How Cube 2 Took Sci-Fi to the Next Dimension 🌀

Initially, the title sequence was going to be a bunch of floating shots going through the portals from one cube room to another. And as much as that was a good idea, I felt that this was a real opportunity to show more about the Hypercube. I gave this a lot of thought, and then I came up with the idea that what if we started over a texture,
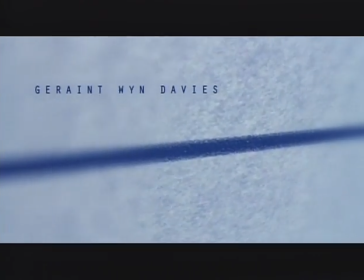and as we panned across it, we saw that it was actually a blueprint.
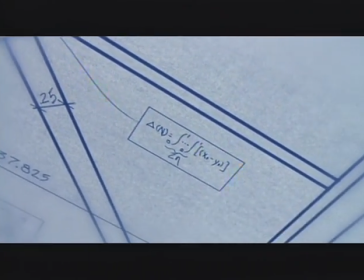And as we pan across and pull out further and further, we see it's actually a blueprint for the Hypercube. And from that blueprint, we would eventually transition into the actual cube. But we wanted to take it a bit of a step further because of the flat two-dimensional nature of the blueprint and the 4 dimensionality of the Hypercube idea in and of itself.
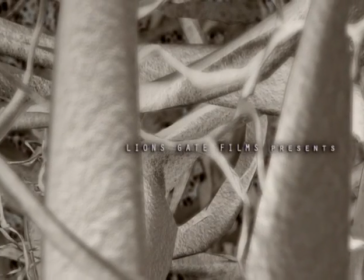And then to give other dimensionality to the overall sequence, we thought, well,
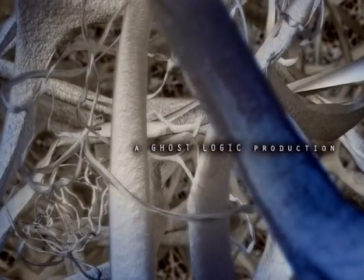it would be pretty cool if we started right deep in the paper in a sort of abstract world where we didn't really know what it was until we sort of do this cosmic pullback to reveal that we were actually inside paper.
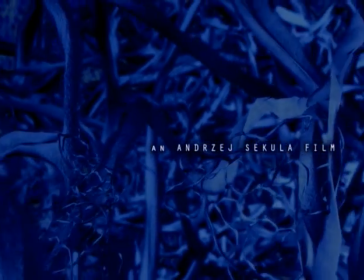And to that end, we're in the fiber world, and then the thing gets saturated with ink and becomes all blue. And when we pull out of that, we're through an ink dot, which then becomes a line. So again, conveying the idea of a point, 0 dimensions, becoming a line, 2 dimensions, becoming the blueprint of the cube itself.
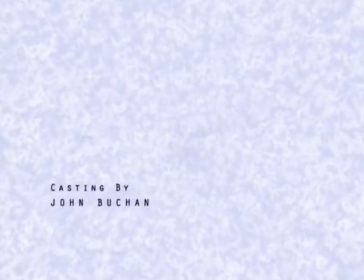And then we go through that opening title sequence into a fully 3-dimensional blueprint,
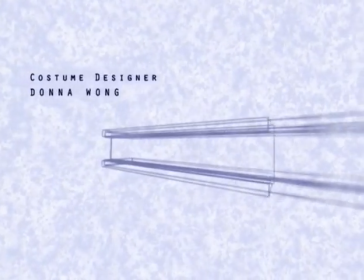which is like a wireframe rendering of the cube that draws itself on. But also, one thing that we really liked was the texture of blueprint paper and the idea of the sort of modeling that happens on paper for blueprints.
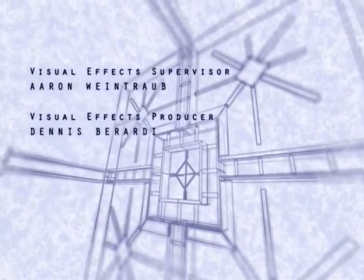Gave us an idea that it would be kind of cool if that was sort of created a 3D dimensional world of its own.
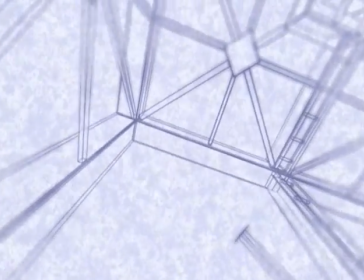Where not only did everything come from all angles at us, and entire rooms grew in time, therefore adding the 4th dimension of time into it, but then we kind of crossed over into a negative world where we went from being blue
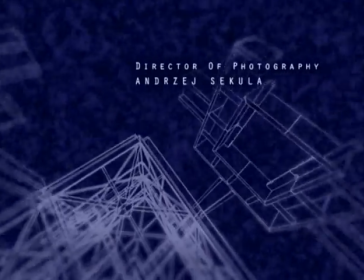lines on white paper to being white lines on dark blue space, and sort of to give us this idea of crossing over not only into a 4th dimension, but into kind of a parallel negative reality of the 4th dimension. We always thought of sort of blueprint being blue ink on a lighter colored paper, and then we came across a bunch of blueprints that were actually the reverse, which are the negative blueprints of lighter ink on a darker blue paper, which are, I guess, photostats of blueprints come out that way.
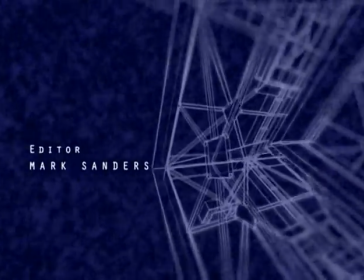So we incorporated a nice sort of wipe into the 3D rendered wireframe that allowed us to transition into the dark one.
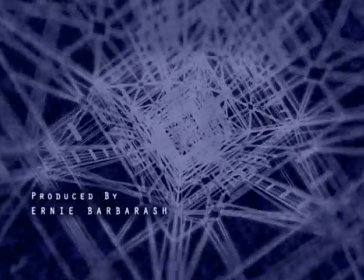And then down this sort of infinite tunnel of cubes that eventually start to blow out,
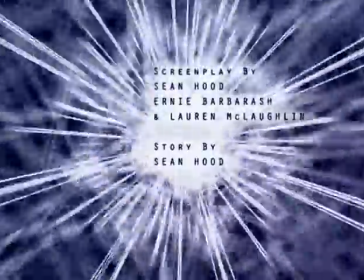that bring us back to the sort of dark type on white for the director's card, which then transitions nicely into the actual first scene of the film after the title sequence.
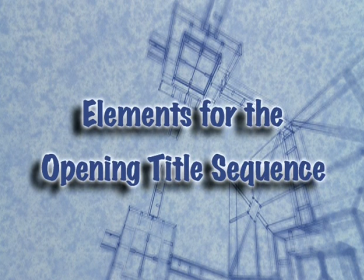The fiber world was created exclusively CGI, and then we color corrected and did an animating color correct on it for the saturating blue ink look. Then the transition from the fiber world to the 2-dimensional blueprint world was achieved through 6, 7, 8 different layers of various different fibrous textures. We did a whole bunch of photography where we took things which kind of seemed to us like they could represent different levels of magnification along the trip. So we had things like bounce sheets, and we had piece of paper, some bond paper.